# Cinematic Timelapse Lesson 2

And then if you really want to take it to the next level and make it an actual career, you're probably going to want at least 64 to 120 terabytes just so that you can have the space to grow, because once you start compiling all these images together, the space is just going to explode.
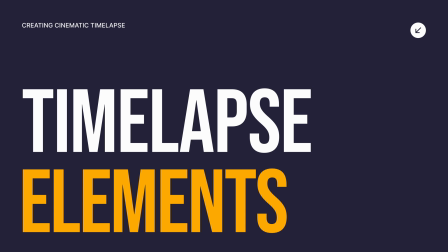So now you know why someone would want to shoot time-lapse and how it's used. We'll now discuss the different types of elements that you can time-lapse that will offer the best results. To start off, clouds are probably the easiest thing to time-lapse because they're so abundant and they're pretty much anywhere you go.
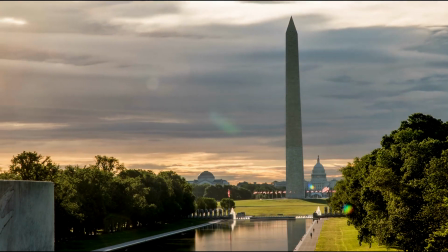Whether you're in a cityscape or a landscape setting, you're going to have the ability to shoot clouds, and really they're just really magical and fun to do.
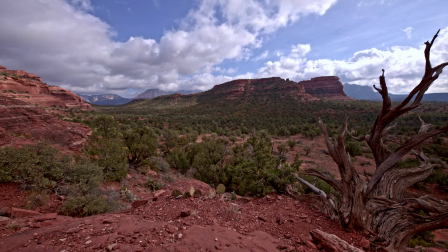You can have them in different types of environments. You could be out in the desert shooting them, you could be out in the Arctic shooting them, you could be out in the tropics shooting them. Clouds are everywhere around us and they're very beautiful. And honestly, they're probably one of the most sought out thing for stock video.
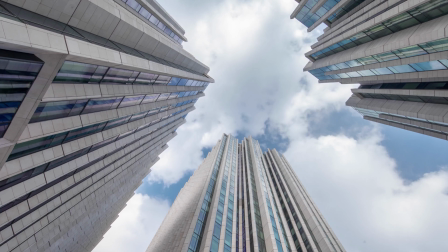So if you're thinking about getting into stock video, shooting clouds is probably the best way to go. There are so many varieties of clouds that you can shoot
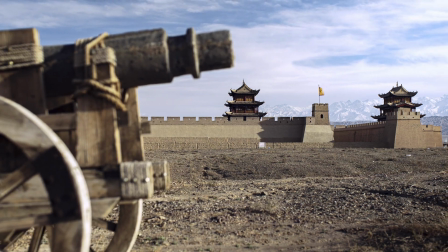too, whether it's from storm clouds if you want to go out on the open prairie, or you want to see nice puffy white clouds on an open city vista.
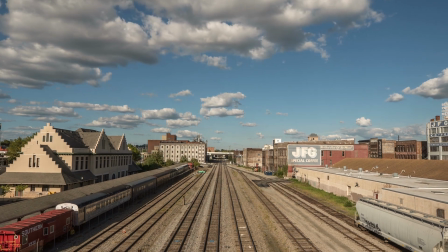There's so many things to choose from that clouds are probably the easiest and the best thing to shoot when it comes to time lapse.
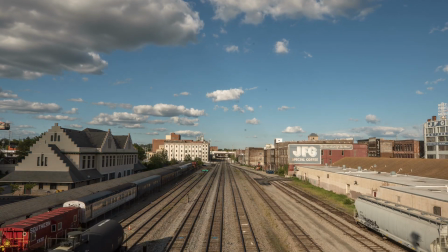The next easiest thing to shoot is people or cars.
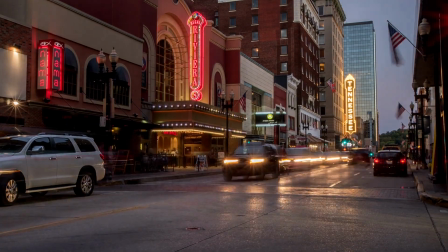They're pretty much everywhere around us, and even now that with the pandemic being over, we can go back into the cities now and find a ton of foot traffic as well as car traffic,
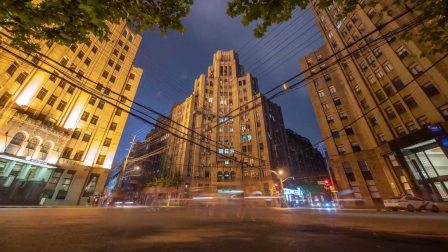and they're really fun to film. And when you're talking about shooting at night, the cityscapes you get with the cars and the people can really create beautiful and magical scenes.
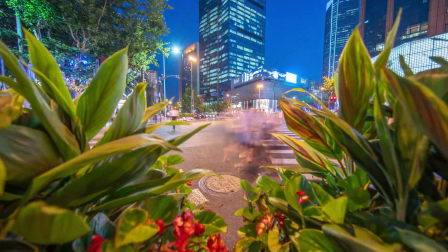A lot of the time you can create really cinematic scenes because you're dragging the shutter, which is going to allow you to create light streaks from those cars. And when we get down to talking about the intervals and shutter speed and all that fun stuff, you'll see how those correlate together and how you can create something that's truly wondrous to watch.
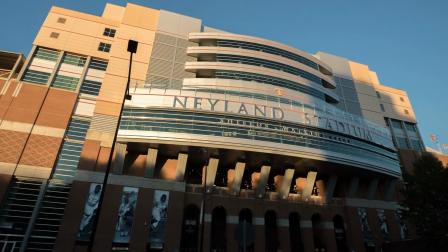Shadows are probably one of the most difficult things to film, basically because there's just so much time between the intervals that you're shooting.
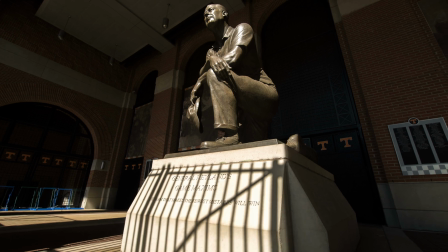The sun moves very slowly in the summer and very quickly in the winter.
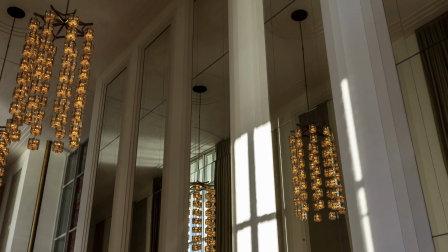So if you are wanting to shoot shadows, shadows are probably best shot in the wintertime because of the shorter duration.
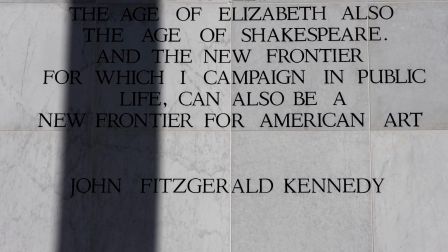And when we start talking about the intervals, you'll see just the difference between those two. But shadows really offer a lot in the way of storytelling.
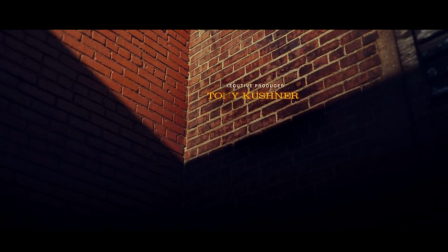And when I was shooting for Steven Spielberg on West Side Story,
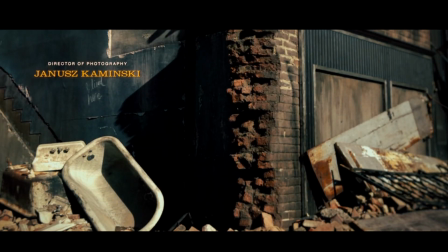we used shadows as the main component to kind of showcase how you're transitioning from one life to another.
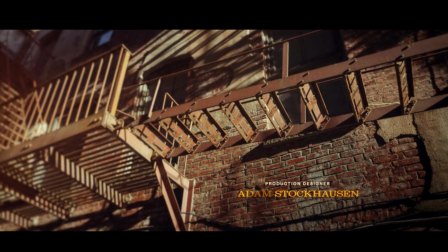And you know, the setting sun or the sun rising and those shadows cascading across the landscape,
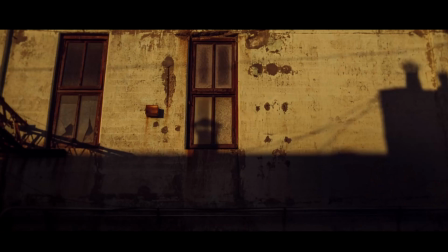it's really beautiful to watch, and it really can tell a very mesmerizing and powerful story. The next thing we want to talk about are events. Events are great for showing the beginning, middle, and end of something.
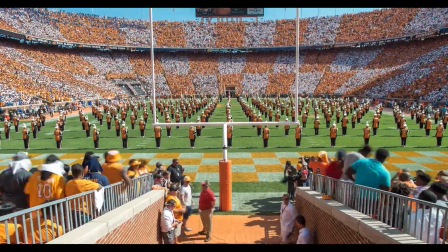It's like more like a progression of time, and it could take anywhere from an hour to a year to do.
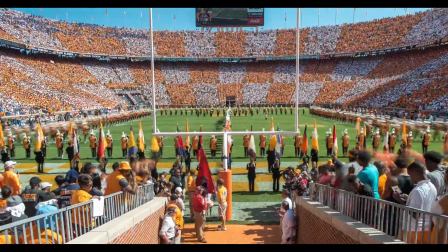On projects that I've worked for in the past, I've spent anywhere from 1 year to 2 years using long-term photography to be able to capture the growth of an apple,
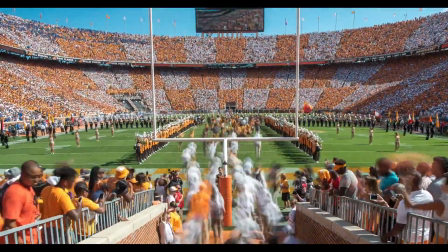to be able to capture the building of architecture. And these are the things that really you have to go into thinking about, you know, well, how much time am I going to need to shoot this?
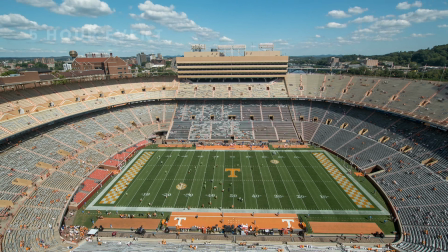What is my interval going to be for that? And where exactly do I want the camera to end?
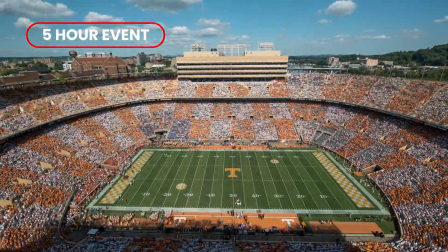So there's a lot that goes into shooting events. Obviously, shorter timed events, if they're just an hour or a couple hours,
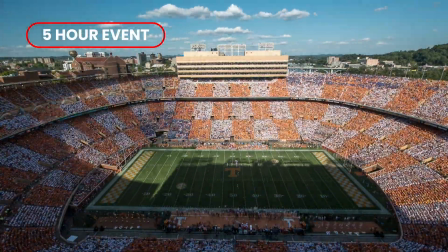these are more about showing the progression of the buildup, whether that's through the people or the architecture.
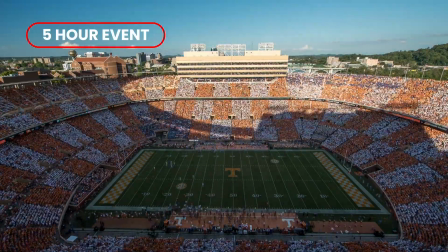But these are really fun and can make for really great social media posts. One of my favorite things to shoot is astro time-lapse photography because it's great for showing new landscapes and new lights, and it's very awe-inspiring.
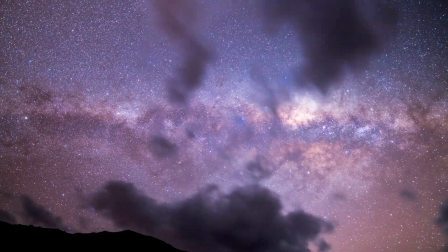The first time you get to see the Milky Way as it cascades and glides across the horizon,
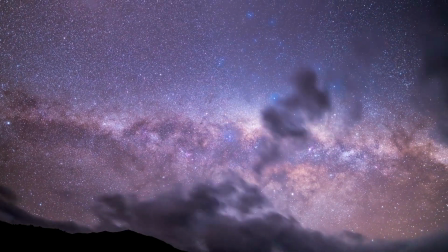it's probably one of the most liberating feelings I've ever felt because you feel so small and insignificant,
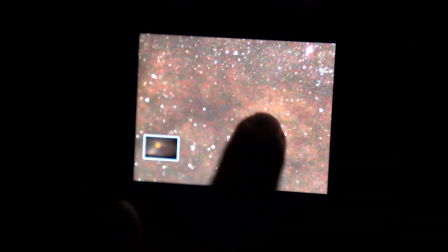and just right there in the back of your screen you can see just how beautiful the Milky Way is as it's either rising or setting on the horizon.
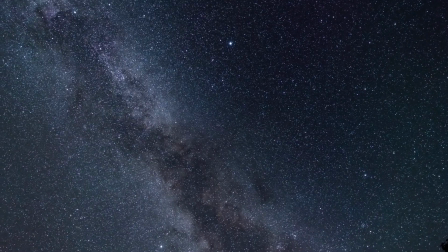And it's really one of those things that's very, very easy to do, but at the same time, there's some technical challenges.
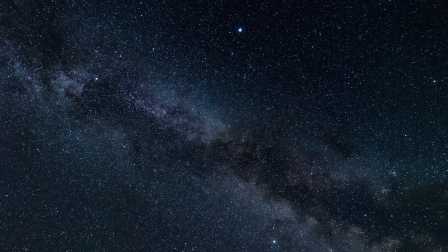And we'll discuss what kind of intervals you want to use when it comes to shooting astrophotography and just the best ways
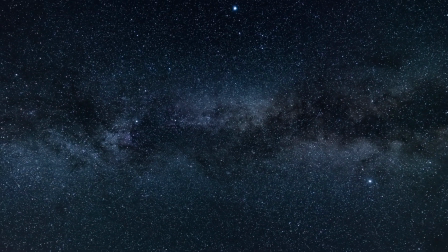to implement it so that you get the most smoothest transition when you're creating the movement of the Milky Way. When we talk about the hardest thing to time-lapse, that would be plants.